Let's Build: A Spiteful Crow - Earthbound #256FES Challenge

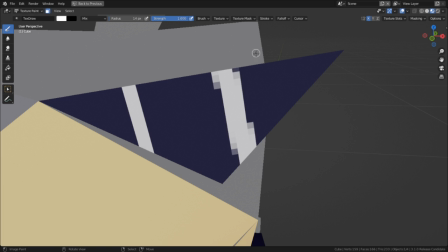Starting with the sunglasses, I wanted to make them cool and stylistic by giving them these sort of line reflections, and because of the way that I overlapped them in the Ubi space, I only needed to paint one of them.
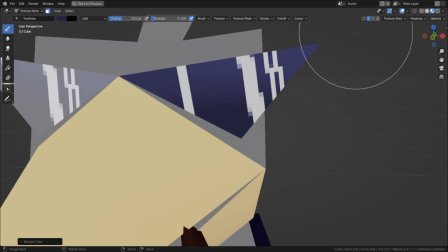And then with a brush set to addition blending, I went over the top of them to add some highlights and then use the multiply brush to darken them near the bottom.
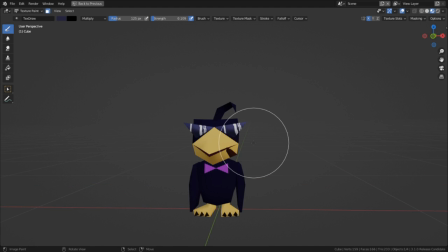That's basically how I texture paint everything. Using the same color of the blocked out areas, I either use addition to add highlights or multiply to add shade.
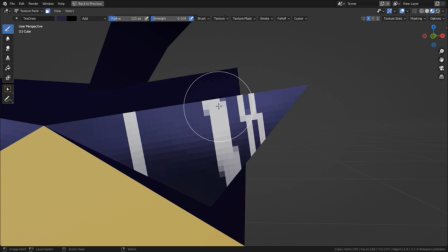Highlights on top, shade on the bottom. Of course, sometimes I'll add details here and there and that'll require a different color and different shades and highlights.
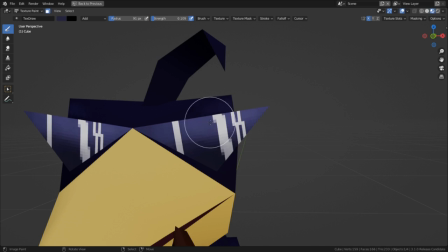And sometimes I'll use a texture brush and that's its own story. Not entirely sure how much more insightful I can be on the matter.
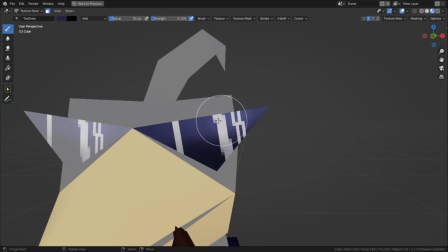You just have to understand the profile of the shapes you were trading and how they should be lit. I can show you how I use the brushes, but I can't show you how to hold them.
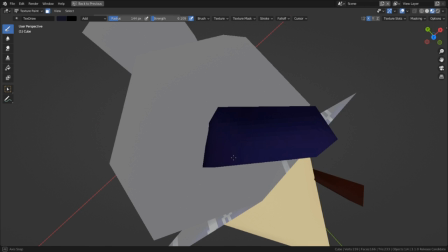You have to figure that out for yourself. After I painted the sunglasses, I moved on to the feather on top of his head to give it some shine, and I added some ridges to make it look more like a feather.
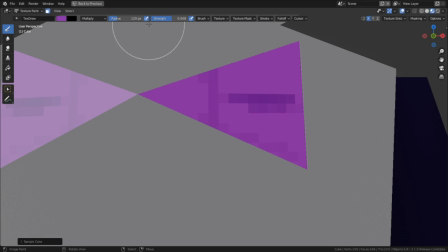Then I moved on to the tie, and I came to realize pretty quickly that the tie was too simple. It wouldn't look right textured as it was, and I still had 23 tries left in the budget,
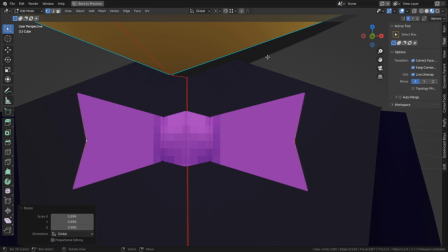so I gave it a subdivide and made it look more bow painted.
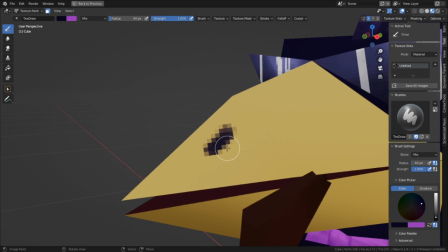I thought about giving the crow nostril holes, but decided against it when I couldn't find any good references to show this, so I just shaded it like normal.
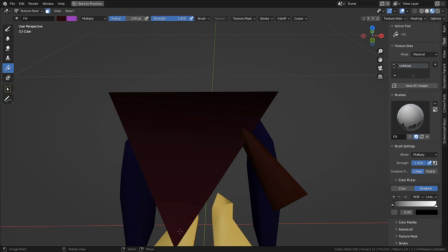I then started texturing the inside of the mouth, laying down a multiply gradient with the fill tool to darken the mouth to give the illusion of depth.
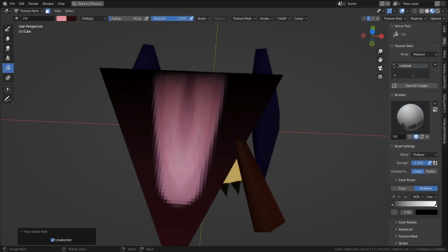I then started drawing the tongue out in pink and added some shading to make it look more 3D, and then for good measure, threw one more multiply gradient down to darken the tongue and the mouth some more.
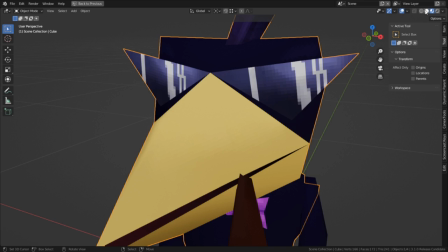As I got closer to working on the feathers, I was afraid that my workflow up now had been better suited if I was using multiple layers instead of just being all in
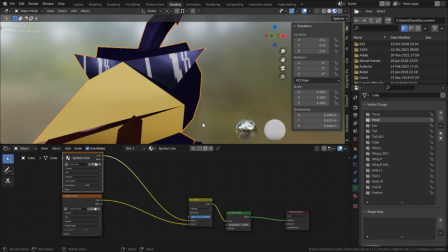one so i added a new ambient occlusion layer and mixed it with the original by multiply to get the same shading
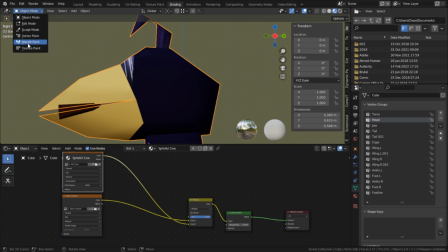effect and from here i began working on the body which i needed to paint feathers onto now my problem through this process
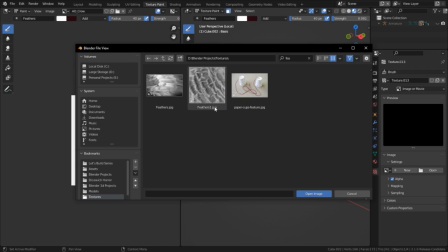is i couldn't get the damn feather brush to look right i was using an image to act as a brush texture so i could just paint the feathers on and be
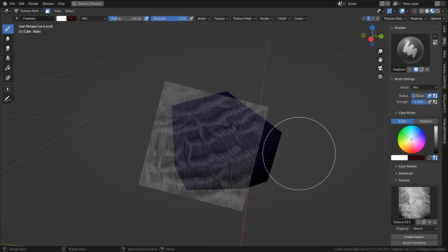along my way but this took me well over 20 minutes to get the settings that i liked i tried three different textures on multiple different ways of painting them including view plane,
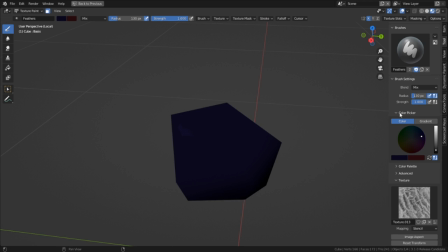stencil, and tiling, and it was a pain in the ass.
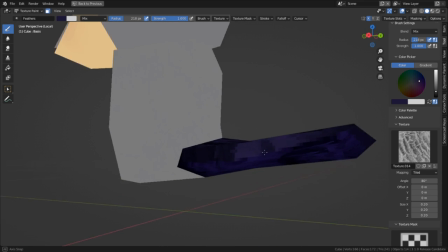Also, if the colors of the feathers are a tad bit dark for you guys to see, it's probably because I had recently calibrated my color display on my monitor to try to get a better display.
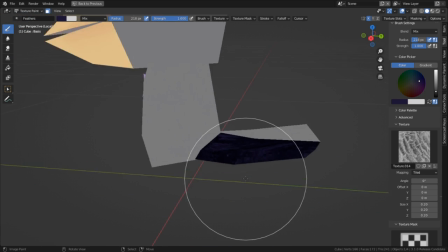At the time I was painting this, I had my gamma turned up pretty high, so everything looked brighter than it actually was.
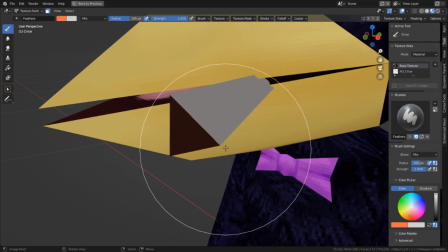Once I was done working on the body, I moved to work on the cigar, and after painting on the burning ends,
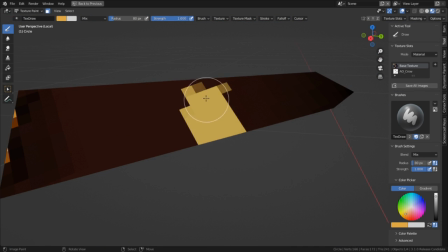I had realized that adding the little decorative paper that tend to wrap these things would not be the cards with the UVs as they currently are.
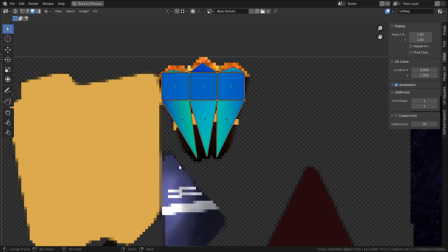It would just end up distorted, so I went into the UV editor and took the faces and squared them out. I did this with an add-on called Magic UV, which I think comes natively with Blender.
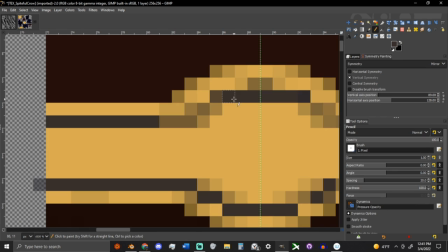Once I was done, I popped the texture over under Gimp and added the cigar paper there.
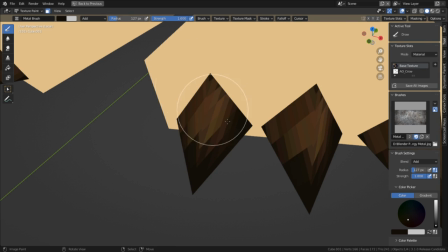And there I went on to finish up the feat, where I added some shine on the talons, added some ridges for the toes, and shaded the underside of the foot.
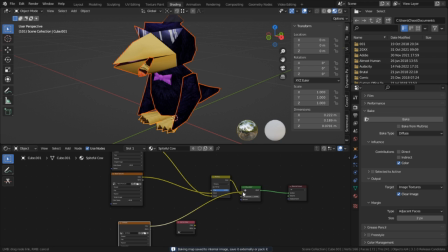And with that, the texture painting was done. I baked the two layers together and plugged the new texture in, and then moved on to make the animation. Now, the animation was just going to be a simple loop, only one to two seconds long. So I figured I would do some kind of marching animation.
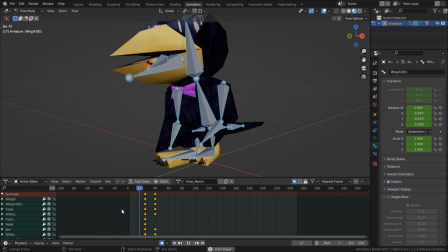And since I was still thinking about using wiggle bones, I started the animation 24 frames in so they could settle. Of course, this didn't really help anything, but I digress. So the first thing that I needed were my keyframes, and I was going to need five of them to make the march. Frame one would be left foot up, and then both feet on the ground, then right foot up, both feet on the ground, and then back to left foot, and it would loop from there.
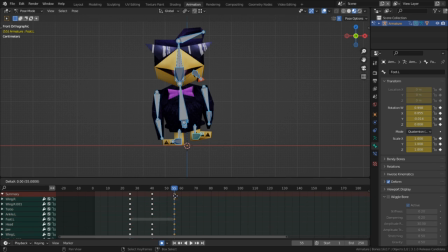To get the second foot up pose, I basically copied the first keyframe twice, and in each one, using x-symmetry and pose mode, paired up each foot with the other one's pose, and then deleted the keyframes for the original, then merged them together. Now, this is another one of my classic big brain moments where I was at the time too lazy to look for an easier solution,
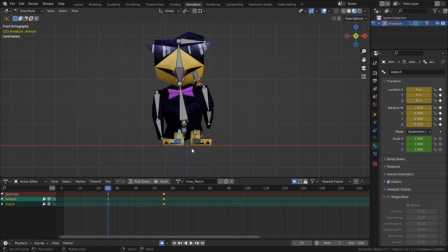and since I also make these videos for myself, next time instead of doing that,
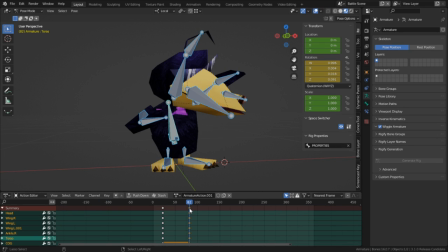what I should do is paste the keyframes in by hitting Ctrl Shift-V to get the flipped version of the copied frames.
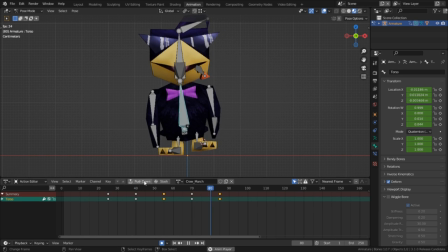Once I had made the motion for the torso and the legs, it was time to move on into the wings, which I didn't really know exactly what to do with them.
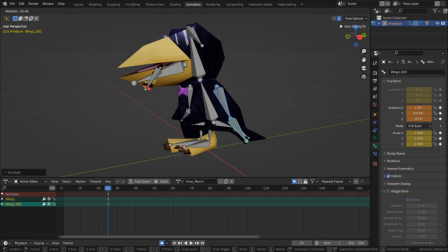I wasn't sure if I was going to make them swing forward like someone is marching, but I settled on the idea of having them flap, and then got to work making them do just that. So every time a foot would step, the wings would flap once, so the arms would loop twice while the legs would loop once during this animation.